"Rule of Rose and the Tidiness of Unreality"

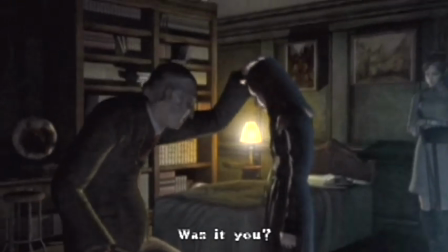8:18 Let's get down to peeling Rule of Rose's story apart. I'm going to cover the events depicted in it in great detail in the rest of the video.
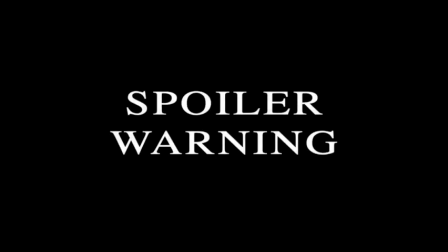8:26 Normally I would offer a spoiler warning here, and I guess you should consider this to be your spoiler warning, but I'm not really sure that the experience of Rule of Rose can be spoiled by laying out the game's plot per se.
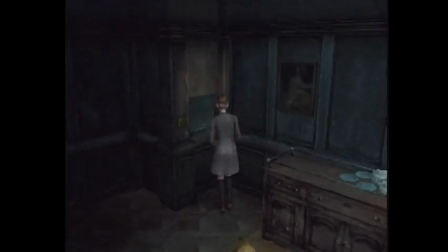8:41 Once you get past your frustration with its mechanics, if you ever get past that frustration,
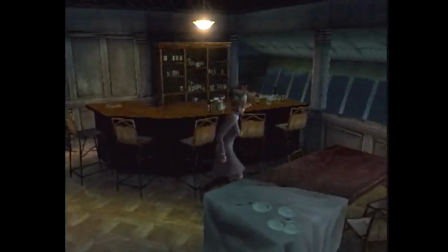8:46 the pleasures of Rule of Rose have much more to do with mood and atmosphere than the rote story twists and turns.
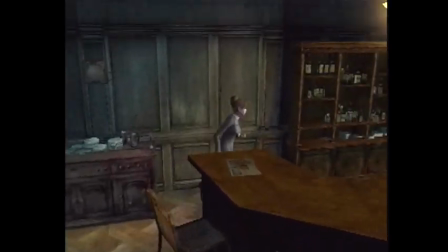8:54 In fact, your experience of playing the game the first time might even be enhanced by some knowledge of the story,
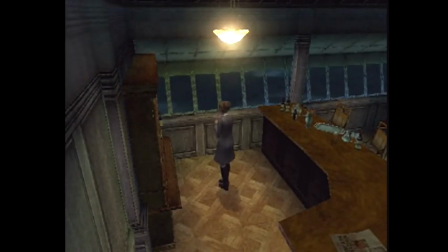9:00 since you'll be less bothered by its relentless opacity and more free to appreciate its atmosphere.
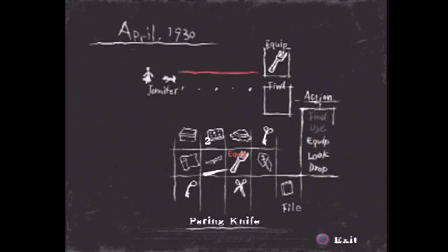9:07 And anyway, this video is an act of preserving the memory of the game as much as anything.
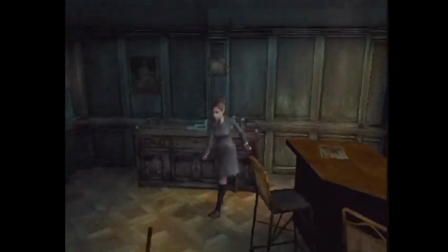9:13 If you're sitting at home right now and haven't previously heard of the game, it's quite unlikely you'll ever play it.
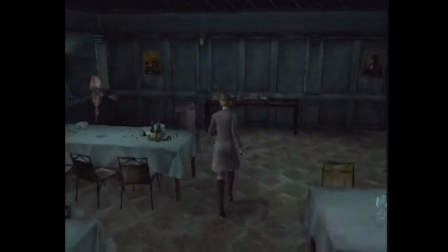9:19 It was released on the PS2, the team that made it is defunct, and it's never been re-released on any subsequent platforms.
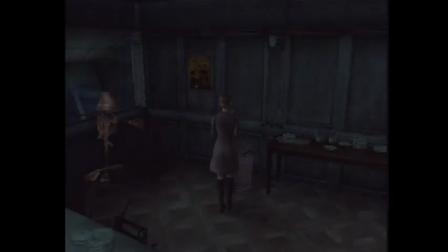9:27 If you have a PS2 lying around, you could get it used,
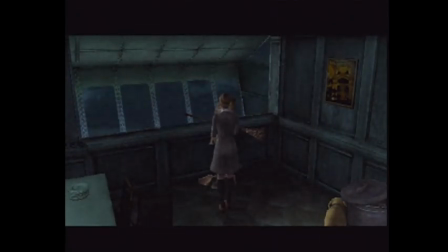9:32 but it's been out of print for a while, so even used copies are pretty expensive.
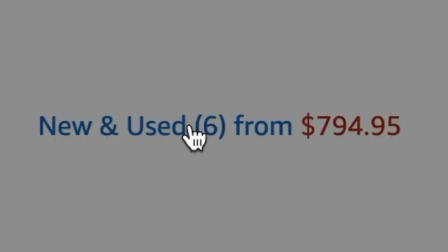9:37 Wait, what? Jesus! Yeah, don't worry about the spoiler warning here.
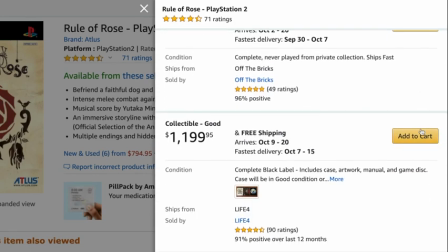9:43 You're never gonna play this game, unless you torrent a ROM somewhere.
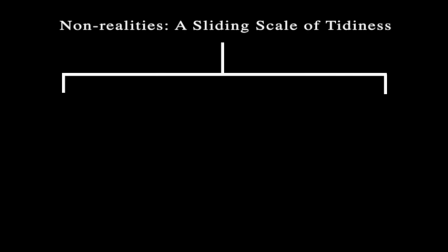9:51 Layering together alternate realities, or non-realities, is a long-standing technique in fiction. But there are a bunch of different ways to approach it.
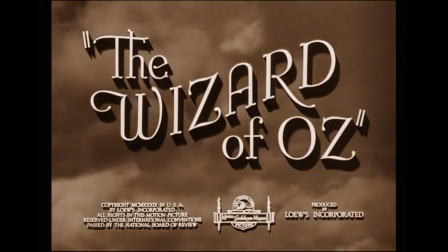10:00 Take an example like the 1939 film version of The Wizard of Oz. Dorothy lives in Kansas and has various relationships with her neighbors. Then, after a tornado hits early on, she spends the majority of the movie in Oz, a Technicolor fantasy realm.
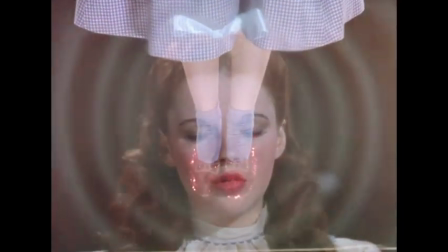10:16 At the end, she wakes up.
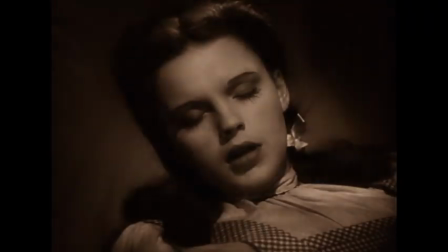10:18 And the movie makes it clear that not only was the Oz portion a dream, but its characters represented Dorothy's perceptions of her neighbors.
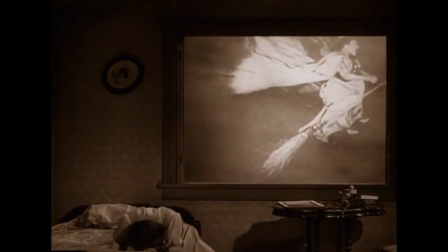10:26 There is one ordinary reality in The Wizard of Oz, one fantastical non-reality,
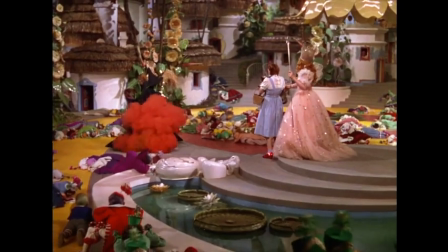10:32 and the relationship to one another is very clearly defined by the time the film wraps up.
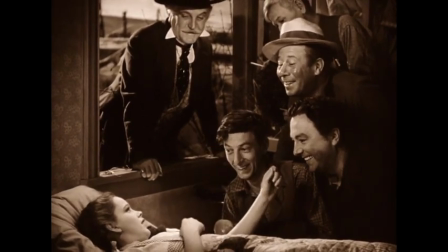10:37 It's all very tidy, and there's little chance that even young children would be confused by the relationship between its elements.
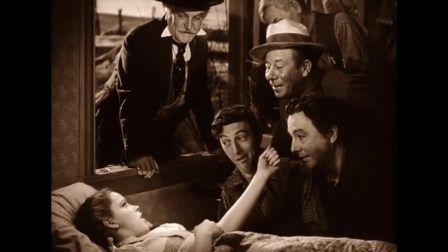10:45 And you, and you, and you, and you were there. Oh.
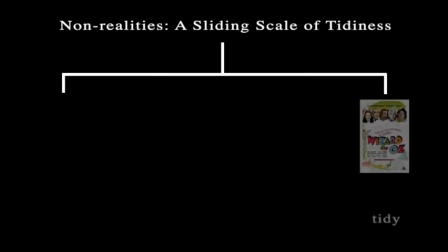10:50 We can position The Wizard of Oz all the way at one end of this tidiness scale.
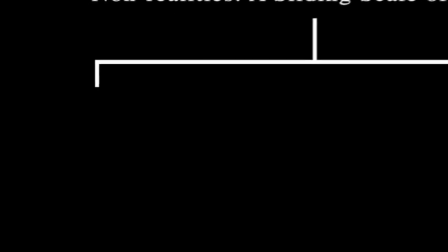10:56 Some of the best examples for the untidy end of the scale can be found in mid-20th century modernist narrative.
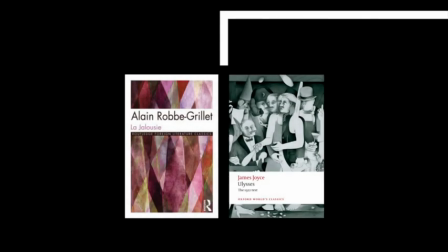11:04 Around this time, authors were experimenting with novels that obscured what little actual plot they had in layers of dense psychic interiority.
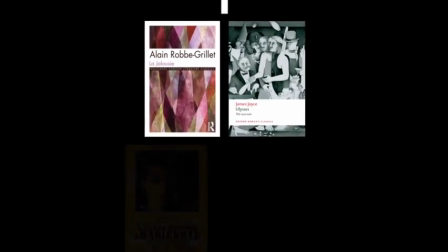11:13 In European art cinema, we got things like Last Year at Marienbad,
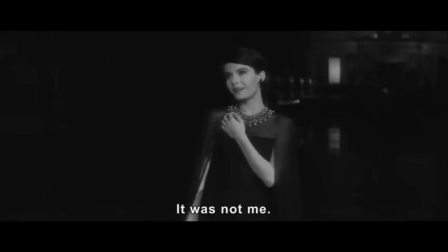11:17 in which a man and a woman endlessly argue over the truth of each other's memories.
Vous devez vous tromper.
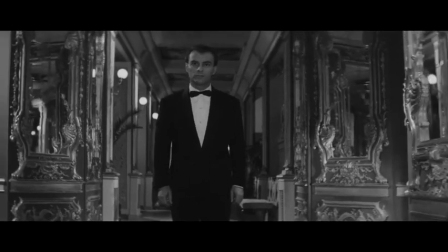11:25 Rappelez-vous.
Not only does the film not pick a side, but it slathers everything in additional layers of unreality,
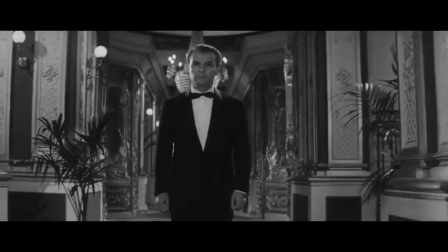11:33 to the point where it becomes impossible to tell if what we're watching is the present or if it is the contested memory.
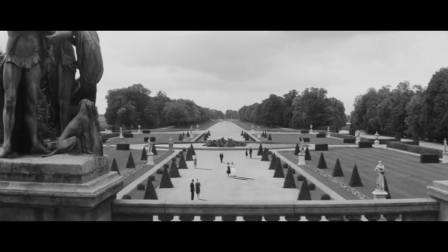11:40 It's unreliable at even the most basic visual level, such as in this shot where the people cast shadows, but the trees don't.
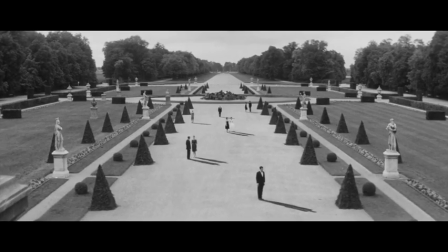11:49 A clear indication that there's trickery happening at even the most basic levels of narration.
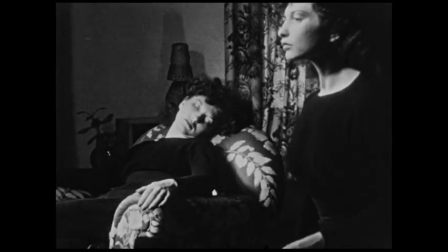11:55 Meanwhile, in American avant-garde cinema, Maya Deren's Meshes of the Afternoon recursively nests dreams within dreams,
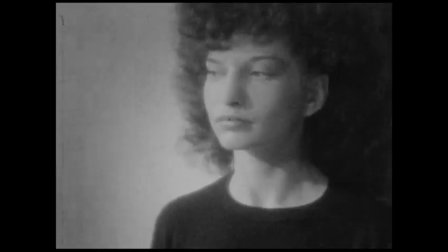12:05 multiplying instances of its dreamer protagonist.
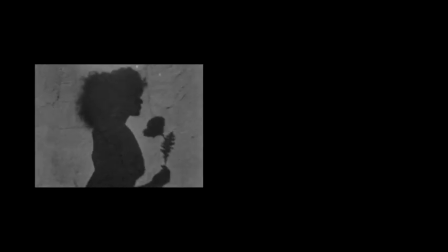12:08 On top of that, the fantastical imagery that's present from the very beginning of the film, all the way to its ending,
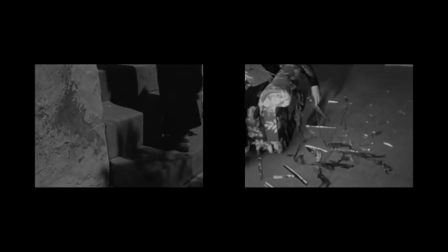12:15 suggests that, unlike Wizard of Oz, not a single thing we see in the film takes place in a base,
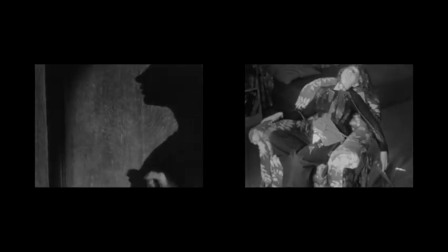12:21 awake reality. It's dreams all the way down, baby.